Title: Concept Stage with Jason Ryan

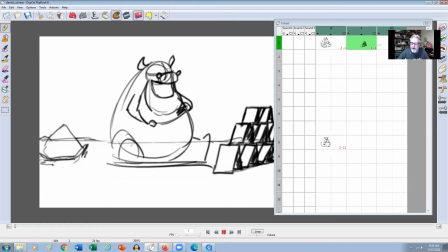247s
Instead of actually posing out really complicated poses in Maya, which could take you an hour or so, like for each pose. And I need to be able to conceptualize this thing so that I can be free to let the shot evolve, right? Like to let the shot like play, you know, so that I can kind of go, oh, what about this or what about that?
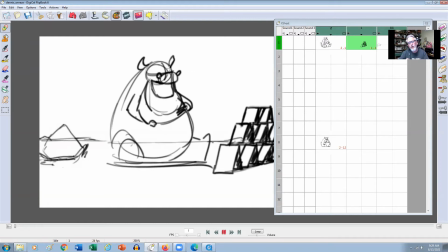265s
And then sort of when I can see the playing 24 frames per second, that way I can actually edit things out or try different things, right? So for this particular shot, I'm thinking more like a story artist slash animator, right?
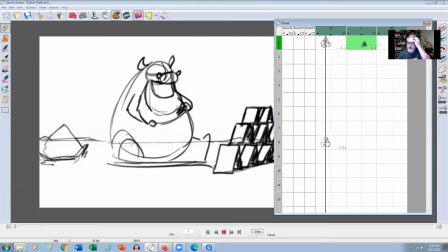281s
So I'm trying to let myself think about like what would happen realistically. Let me delete that little drawing that I just did there. So when I'm doing this, I've got like the cards right here. And
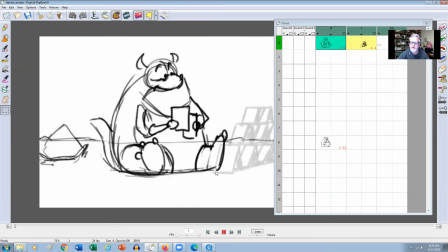294s
I'm going to show the little cards right here. That's the house of cards. So very roughly, just kind of throw that in there. And I've got my two last cards that he's going to make the last house, right? So you imagine like he's been at this for quite some time. But I try to think, like, what would the character be doing, right?
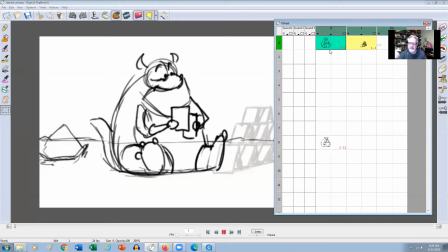312s
So imagine like, okay, so he's looking at the cards he just did. He's picked up the last two cards.
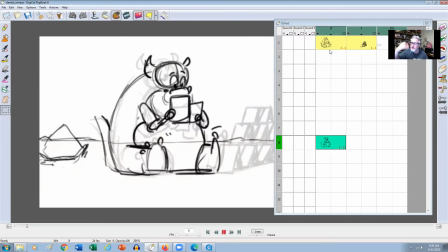317s
So he looks at his cards, keeping him kind of childlike, you know. So I'm thinking like, oh, this would be fun because his feet are kind of in front of him. So he might have like this sort of playful secondary action with his feet, you know, as he's looking at his last two cards, sort of like this, right? And then he's going to gently kind of reach over to put them at the top, right?
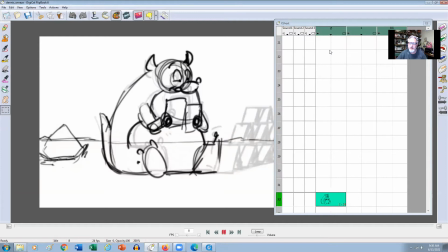336s
So he's got to look at the tower and say, okay, so I'm going to be putting them right there at the top.
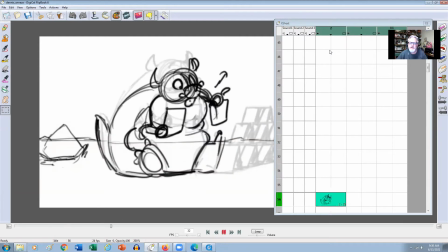341s
And then I'm going to start to reach forward. Now, even at this stage, I'm thinking like, okay, I need to break this up. So I can't just kind of bring both arms together because in animation, we want to break up the timing. So I'm thinking like, okay, let me start to reach forward with the outside hand, the one that's in silhouette first.
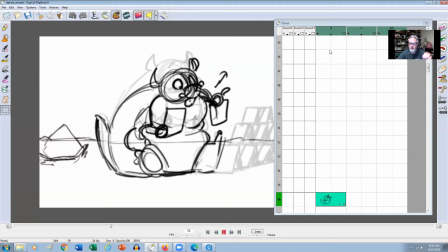358s
That way we can kind of see that action and then let the other hand come out to follow. So sort of like a lead and follow type action, right? And like to make it feel even more delicate, I'm gonna maybe stick out his little pinky right here, right? So we got that little action right there. And you can see it very, very simple, right?
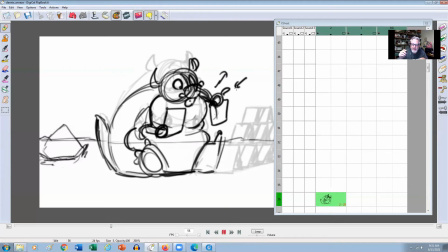376s
And even maybe stick out his tongue, you know, like the way little kids concentrate when they're drawing, they're like, they got their tongue sticking out, right?
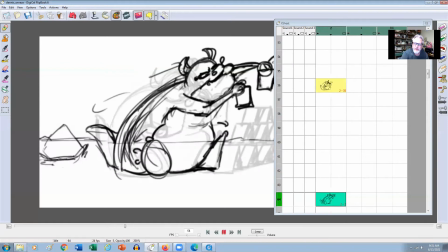384s
So they're really enjoying it, right? So we might have this. Now this might be a little bit too far, but it's okay because this is just a concept, right? I don't have to stay super on model here. It's just enough to tell the story, enough that I can kind of show this to a director and say, this is the type of action that I'm going for, right?
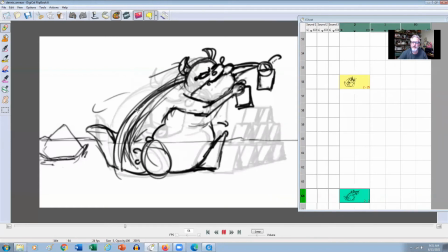402s
And this way, like if they say, well, why don't you just take that part out or don't make it as broad, maybe just stick the hand out, like get the cards closer to them.
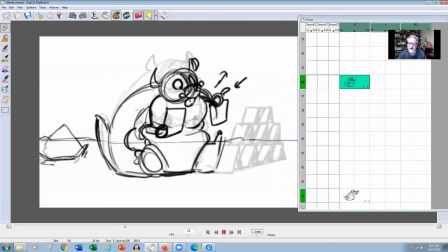410s
I can easily do that when I get to the Maya stage, right? So we get the cards on there.
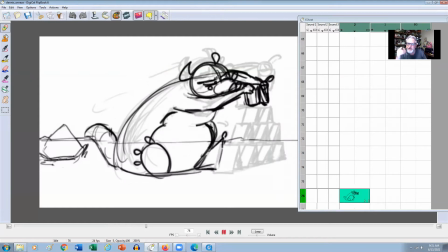415s
Now, what I'm trying to do is set myself up for that inhale, right? So when I'm acting out like a sneeze, like I'm thinking like it's a chew, right? So it's like there's almost like a build to it, right?
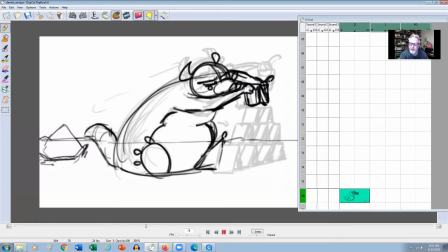430s
So I figured like the most inopportune time would be like this part where he's just about to make contact with the house of cards, right? So that's where like I'm gonna have like the first, you know, like so his eyes like from going like from that squint concentrate to like,
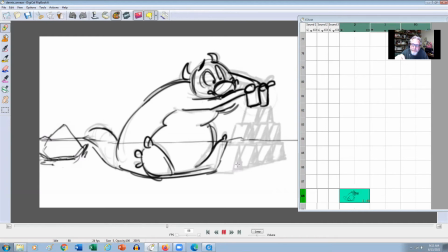447s
you know, and then from there he'll go, you know,
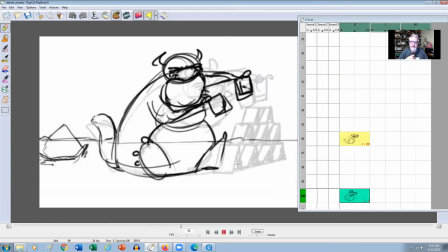451s
and then this will be sort of like the settle and then go into the next inhale, right?
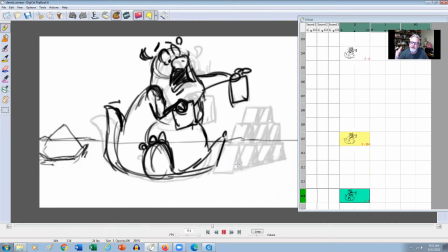457s
And I want to go as sort of as broad as I possibly can, like as far as like,
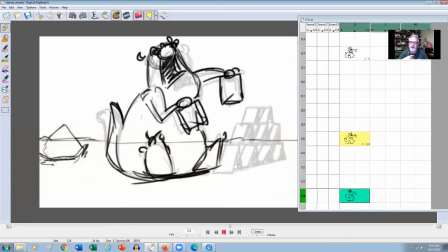463s
you know, making sure that we really make it clear that he's got that, uh, that inhale, right? And then for here, I don't want to just go straight into the sneeze because that's what's expected, right? That's what you kind of feel like, oh well, he's got a sneeze right now, like, and then what's going to happen?
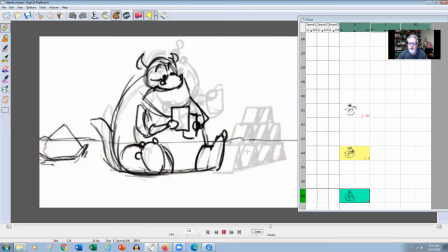481s
Like the cards are just going to kind of blow away, right? But then I thought like maybe we'll just have him settle out of it, so it might be just like a sigh of relief in here, you know. You know, maybe a little blink, right? Maybe wipe his nose, right? Rip across like that.